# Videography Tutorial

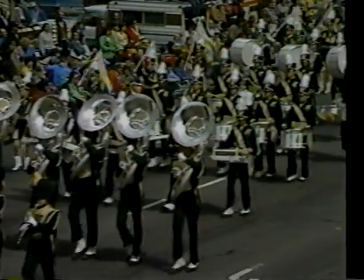(0:00)
project is probably the most fun. It will also be the most grueling.
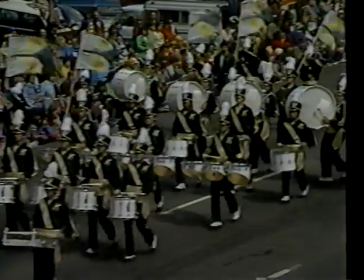(0:04)
So let's look at the camera shots, way to use your cameras, and how to best tell your story. The first thing to keep in mind is that video is a close-up medium. Simply shooting the scenes is not enough. You must get your viewer involved with the scene.
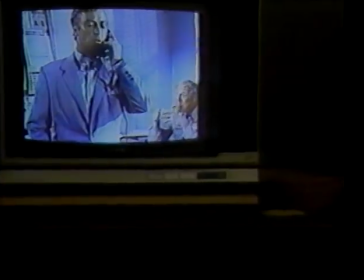(0:22)
You'll find yourself watching television differently to appreciate what you want to do when you're shooting.
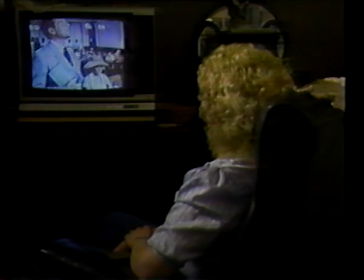(0:29)
Look at broadcast programs in terms of shots, angles, and the way the scenes fit together.
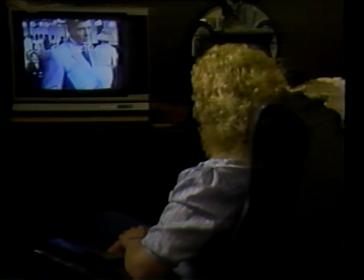(0:36)
And here's a tip. Watch TV with the sound off. You'll get a better feeling for your own shooting. There are a couple of basic tips I can give you as preliminary to our discussion of camera shots and angles. The most important is composition. Be sure to leave an adequate headroom for your subject. There are few things as irritating as watching a close-up of somebody with the top of their head cut off.
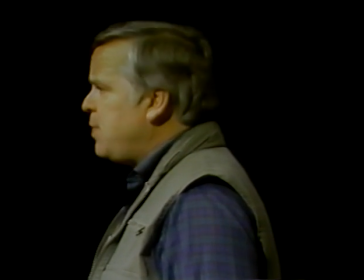(1:02)
If you have a medium shot of somebody that's speaking, leave some room in front of them. This is called speaking room. You'll also want to leave room for somebody walking into your frame. With the exception of these two cases, you'll generally want to keep your subject centered in the frame.
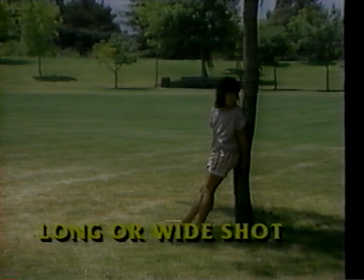(1:21)
This shot is known as a long shot or wide shot. It is best used to establish a scene or to show that the subject is very insignificant to their surroundings.
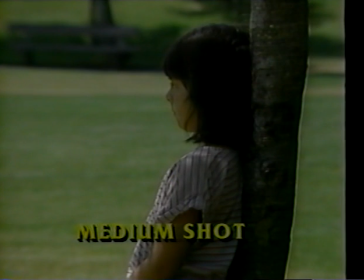(1:33)
This is the medium shot, a very standard shot in video productions.
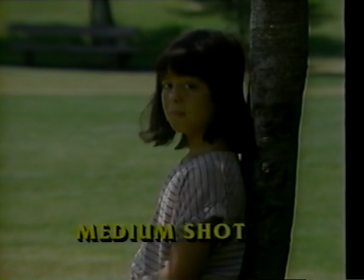(1:38)
It makes the viewer feel comfortable with the subject, and that's why it's used most often for news reports and commercials.
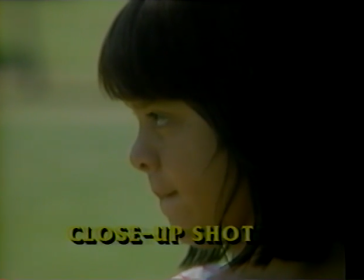(1:46)
A close-up shot demands the viewer's attention. Close-ups can add emotion or drama to a shot and make the viewer feel the subject is very important.
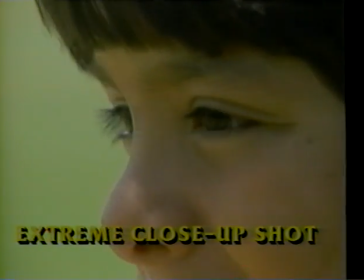(1:57)
The extreme close-up is a shot that should be used as sparingly as the long shot.
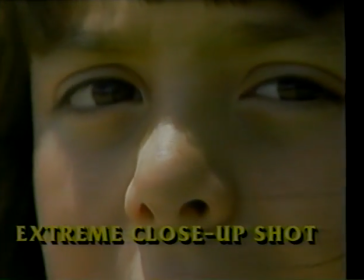(2:04)
Extreme close-ups can be very jarring and unattractive. They can also be a very poignant shot.
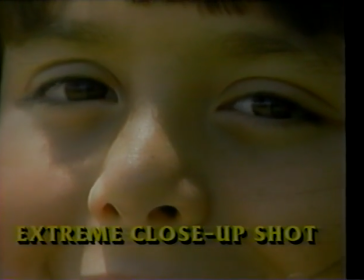(2:11)
So use them only when you need them for their impact. For smooth camera moves, especially if you'll be shooting for long periods of time, you'll want to use a tripod. Let's look at the camera moves you can make with a tripod.
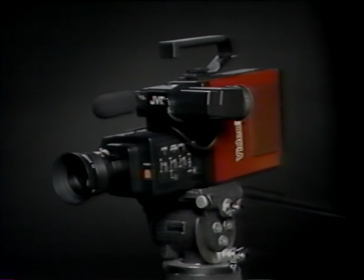(2:27)
In this new video language that you're learning, moving the camera from side to side is called panning.
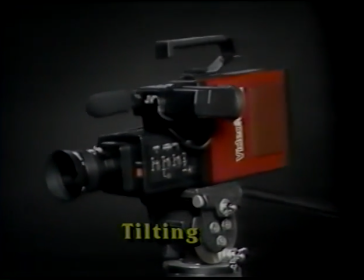(2:34)
Moving the camera up and down is called tilting.
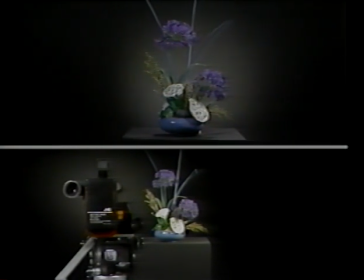(2:39)
Panning right means moving the picture to the left, which means moving the back of the camera to the left.
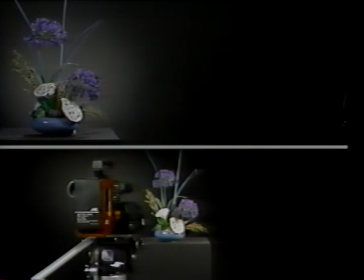(2:45)
The opposite is true when panning left.
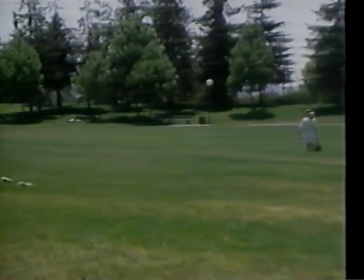(2:48)
Pans should always be smooth, easy moves that follow the subject and the horizon line.
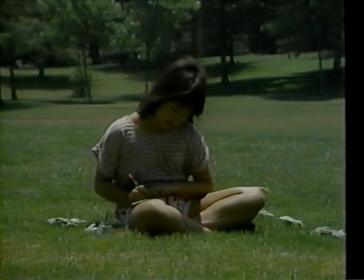(2:55)
Or when used in conjunction with a zoom in or a zoom out, pans can keep the subject centered in the frame.
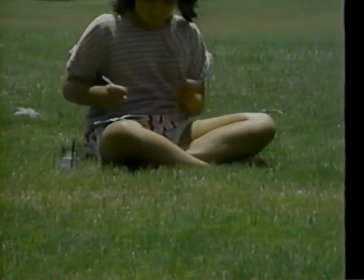(3:05)
Tilting up and down are moves that should be used for specific purposes, such as revealing something that the speaker is talking about.
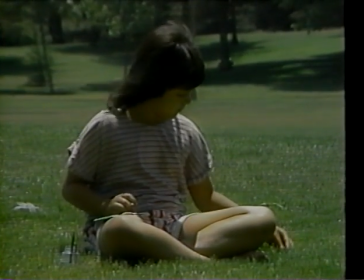(3:14)
Like pans, tilts should be performed with very steady camera moves. If you're using a camera without a tripod, there are several ways to steady a handheld camera.
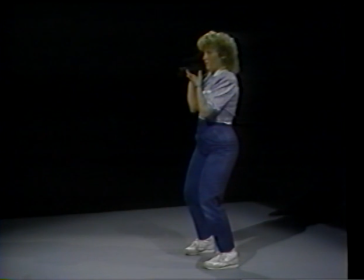(3:26)
This stance is probably the most common. It's called the Tai Chi stance, and it minimizes the natural body sway while putting you in an excellent position for smooth moves in almost any direction.
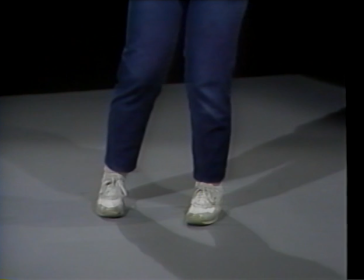(3:41)
With legs about 18 inches apart, you should turn your toes in slightly and bend your knees gently.
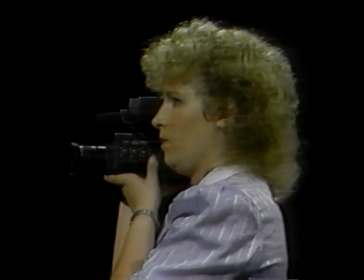(3:47)
Keep the camera tucked closely to your body.
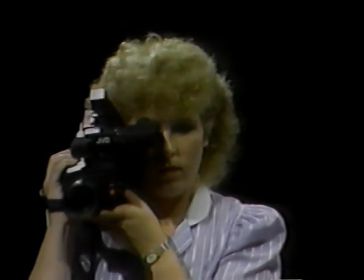(3:50)
In this position, you can pan by turning the waist and tilt by moving your entire torso.
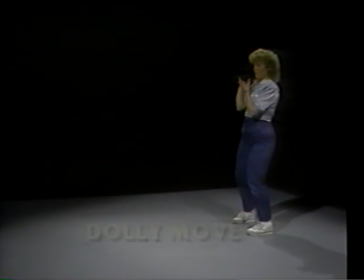(3:57)
You can even perform a move called a dolly,
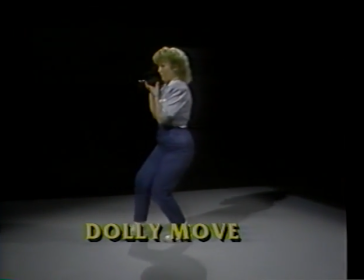(4:00)
where the camera physically moves in towards the subject by sliding your feet along the floor and walking a little like Groucho Marx.